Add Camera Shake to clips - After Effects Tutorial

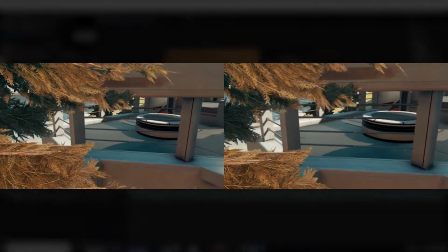In this tutorial, I'm going to show you a quick way to add camera shake to your footage without using any plugins.
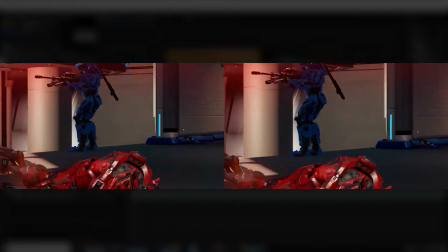Now obviously there's some plugins that make more realistic camera shake, but this is a nice default just built right into After Effects.
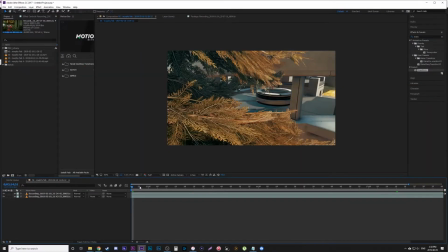So this first one here, I'm going to use a wider shot. I just want to add a slight camera shake to the whole shot. So go into your effects and type in wiggle and find wiggle position under behaviors. I'm going to slap that on top and you're going to see the default is speed 1. Amount 50.
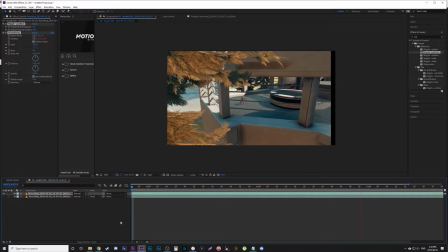Now you can play and just see what that looks like on its own. For a longer clip like this and where the camera's supposed to be wider, farther away, it's too much movement. Like it looks really fake. Obviously you want to match it to your music, so if you have intense music going on, you would want more camera shake, but for me it's just too much for this shot here.
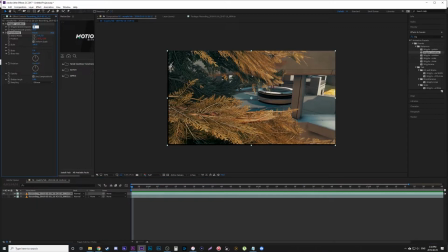So what I'm going to do is change the speed to 0.2 and the amount to 30. And really you just got to play with it and test it. So now I'm going to play again. It's got a little amount, so I might even went a little too much on there.
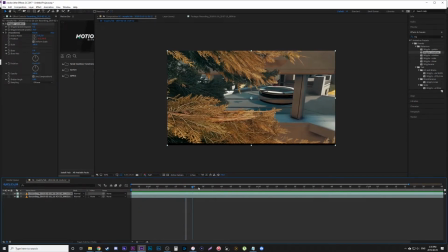But you see that these black lines, or at least a part of the frame, moves too far, revealing the black edges.
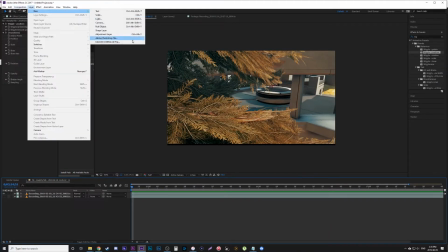And the trick to that is you just go new, adjustment layer, type in transform.
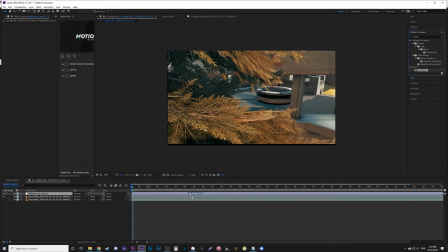It'll be under distort, but you type in transform, put it on the adjustment layer above, and change the scale to like 110 or something. Now obviously before you even add camera shake to any of your shots, you should play around with the position, scale, rotation, and really create the composition you want and have it move and rotate and everything.
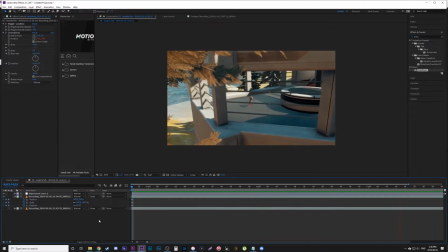You can see here, just looks a little more organic now. There's something going on there.
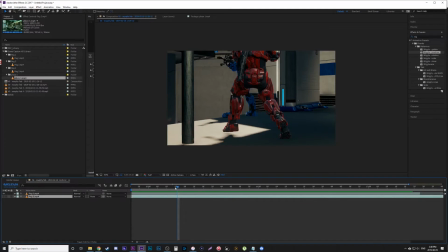All right, here's another example, but this time instead of just adding camera shake to the whole shot,
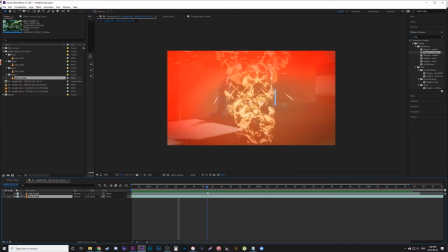we're gonna put emphasis on when a character gets shot, having the camera shake more, and also when a character hits the ground,
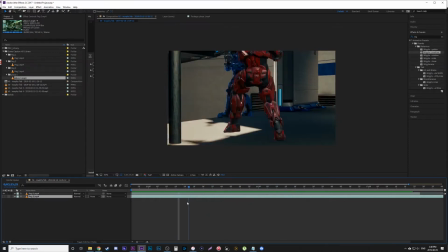having the camera shake more. So it's realistic as if the camera's right there. Look up your wiggle position, put it on.
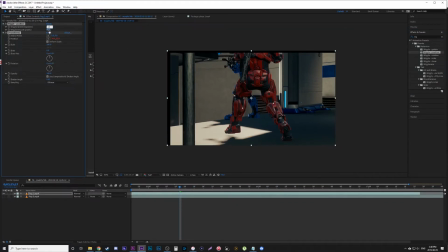This time I'm gonna dial it down at the beginning. So I have like 0.2, 50 is fine. So have it go normally. As soon as he gets shot, right before he gets shot, actually, I'm going to put a keyframe.
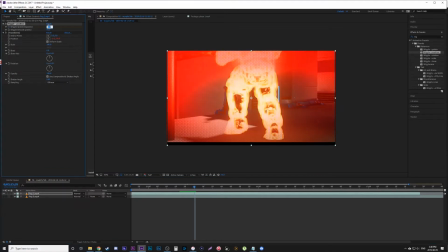Then as he gets shot, for like 3 frames, I'm going to change it to, let's go 1. So it wiggles a little, then shakes when he gets shot. Then we're going to have it shake even more when he hits the ground.
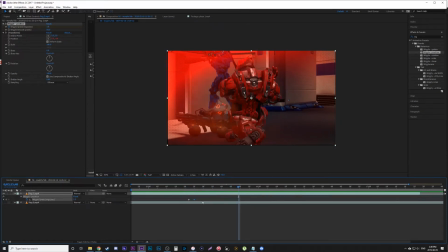So hit U, bring up your keyframes. And right when his body looks like it's hitting the ground, put a keyframe where it already is at 1. And then 2 keyframes after, we're going to put it to 2. So yeah, there we go. So he shot and he shakes when he hits the
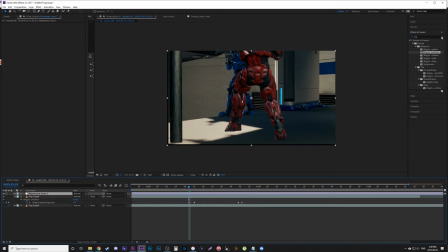ground. Obviously you still have to put an adjustment layer and play with transform to get rid of the frame issues on the side.
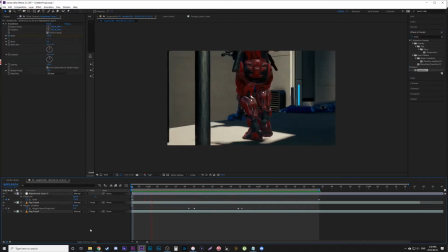Basically just scaling it in. You could scale in right on the clip, but I like to do this. And there, it looks like the camera is shaking when the character gets shot and when the character hits the ground.